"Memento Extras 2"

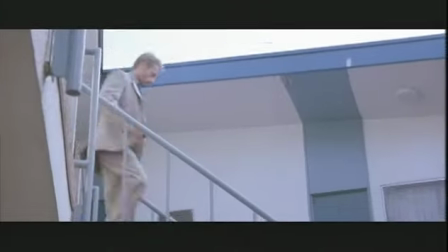12:29 We were really trying to make a world that seems like the world that we see when we walk around, and yet cinematically has to be completely limited in order to construct this point of view. The movie is written with very little description as far as where it took place,
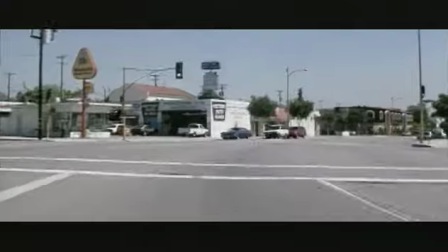12:47 but it was important that it could be sort of in any town, USA, but not anywhere that, you know,
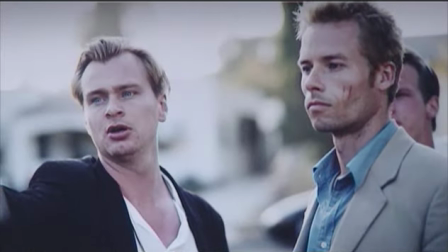12:52 is so associated with an urban environment. For Nolan, limiting the film's look and location evoked the dead-end, nowhere sensibility of classic film noir. We talked a lot about not referencing too obviously the cinematic idea of what film noir is.
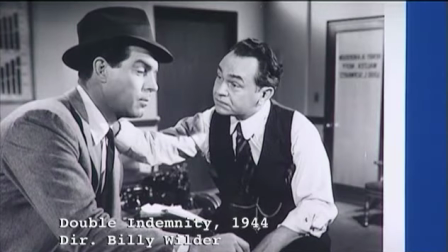13:10 If you look at a film like Double Indemnity, there are scenes set in a supermarket.
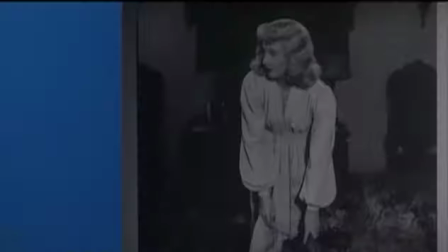13:17 There's a scene in a bowling alley. You know, it's actually a very ordinary, everyday reality. If you're going to do that now, you have to be very contemporary and not, you know, have guys in fedoras kind of walking around. One of the actually really key points about this idea of realism is for it to not become a series of symbols.
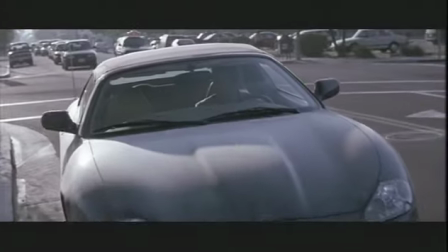13:35 You have these sort of anonymous places.
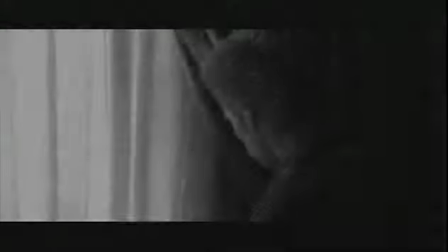13:39 The kind of environment where you would wake up with no memory and it would be very difficult for you to orient yourself and identify exactly where you are.
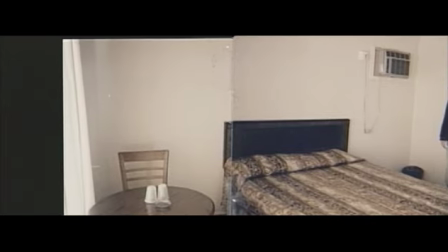13:45 So with the motel, for example, we spent a lot of time looking for something that was realistic and ordinary and yet in some way expressive of the story. Hotel rooms don't have a lot of pictures in them. They don't have a lot of stuff in them.
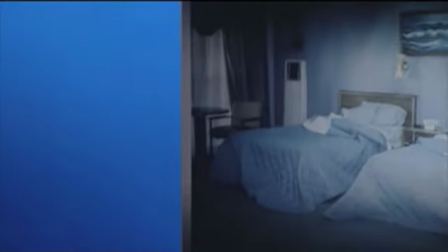13:56 So we have to come up with something to sort of like visually engage the viewer in the frame to keep them sort of interested without it just being all flat.
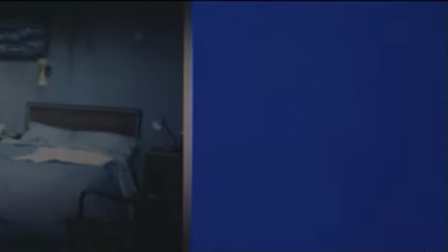14:03 We came up with these very sort of subtle details that we researched by
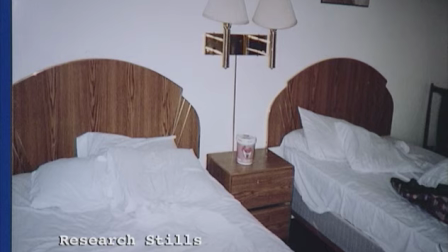14:08 sending an assistant to sneak into hotel rooms while people weren't there but before they had been cleaned and taking pictures.
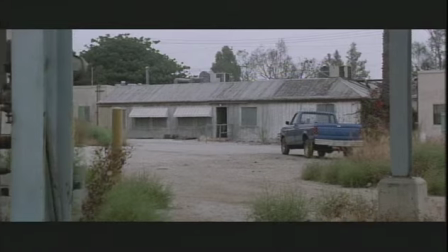14:16 The production team put considerable effort into finding, then designing the derelict building where Teddy is killed.
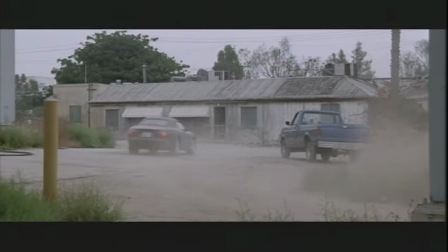14:23 It was very important to me that we find a location with a couple of slightly memorable details. It had to be very recognizable so that when we came back to it, and even shoot it in black and white,
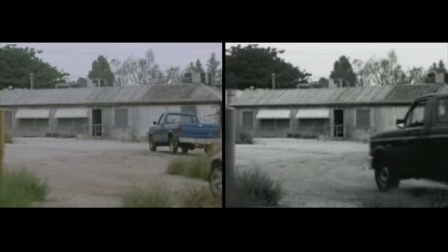14:34 as we do at the end of the film, you would immediately know where you were. I knew that this was going to be one of the sort of main sets of the
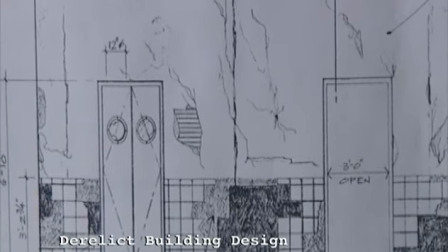14:41 film, and we wanted it to have all of this kind of like textural detail,
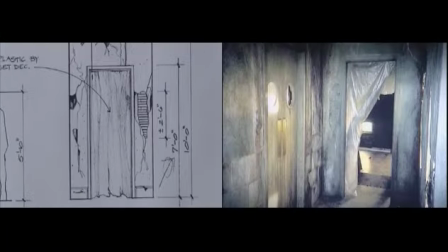14:46 and yet not to be have any identification, to be able to be anonymous.
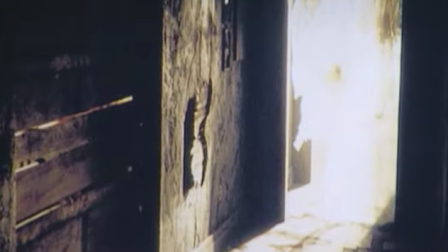14:51 So there's tile, there's like this very precise cracking of plaster and leakage of light.
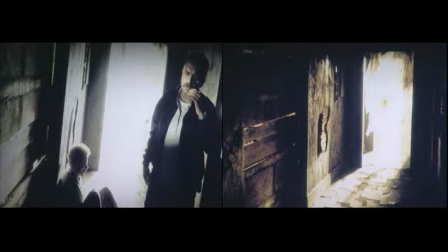14:57 I knew we were going to be in there to begin with and at the end, and it sort of had to be the place, you know, the place that had the richness to it.
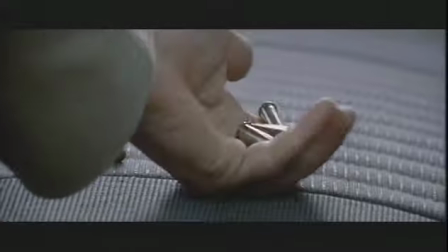15:07 Color sequences are intensely subjective and very much from Leonard's point of view.
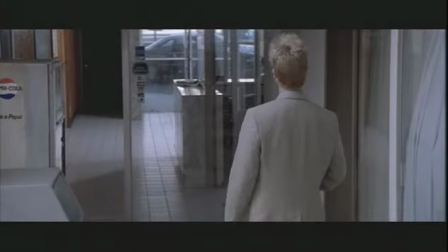15:12 As far as the blocking went, you know, where we put the camera was very important, and what we tried to do is always kind of be over his shoulder, always kind of pushing in with him. Every time Leonard was going from point A to point B, we would follow him with the camera behind him,
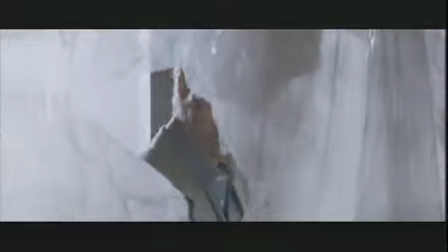15:26 keeping him in frame, seeing where he's going, tracking in front of him. Basically, the camera sticking with him.
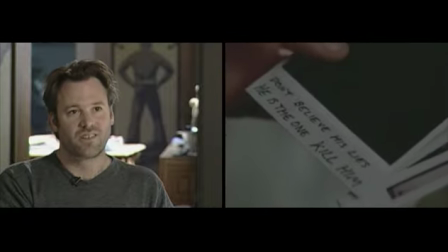15:33 We did a lot of inserts, which sort of keeps you with Leonard as well.
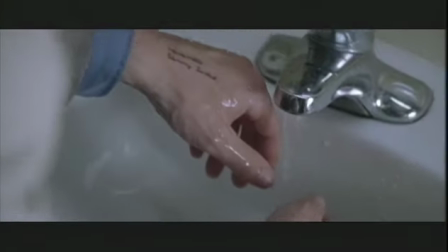15:39 So you're with him, you have him in the frame with you, and then you're seeing isolated details of what he's seeing and what he's doing. This is somebody who doesn't know anything outside of his immediate environment, and so the feel of that environment,
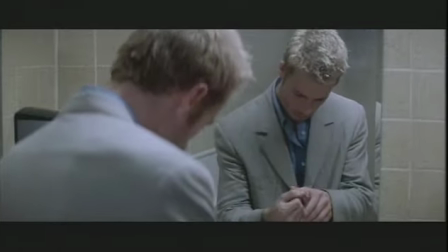15:51 the look of it, is very important to him, and I really wanted the audience to have some sense of what everything was made from, what it would feel like if you touched it. Chris emphasized to me that he really wanted a natural look for the film.
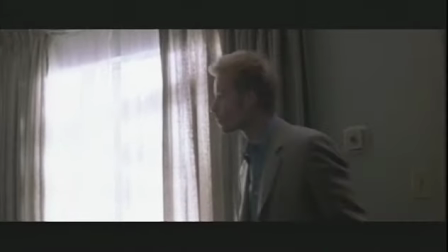16:04 He wanted naturally motivated light, coming from window sources. He didn't want an over-stylized look. He wanted the audience to be able to focus on Leonard, and he didn't want distractions.
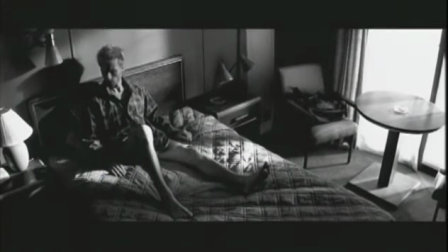16:16 In the black and white scenes, Nolan wanted the camera to suggest a more objective point of view. We used a higher angle looking down on Leonard in his bed. It's almost like a security camera point of view, and really takes you out of what's going on and becomes sort of a third-person point of view.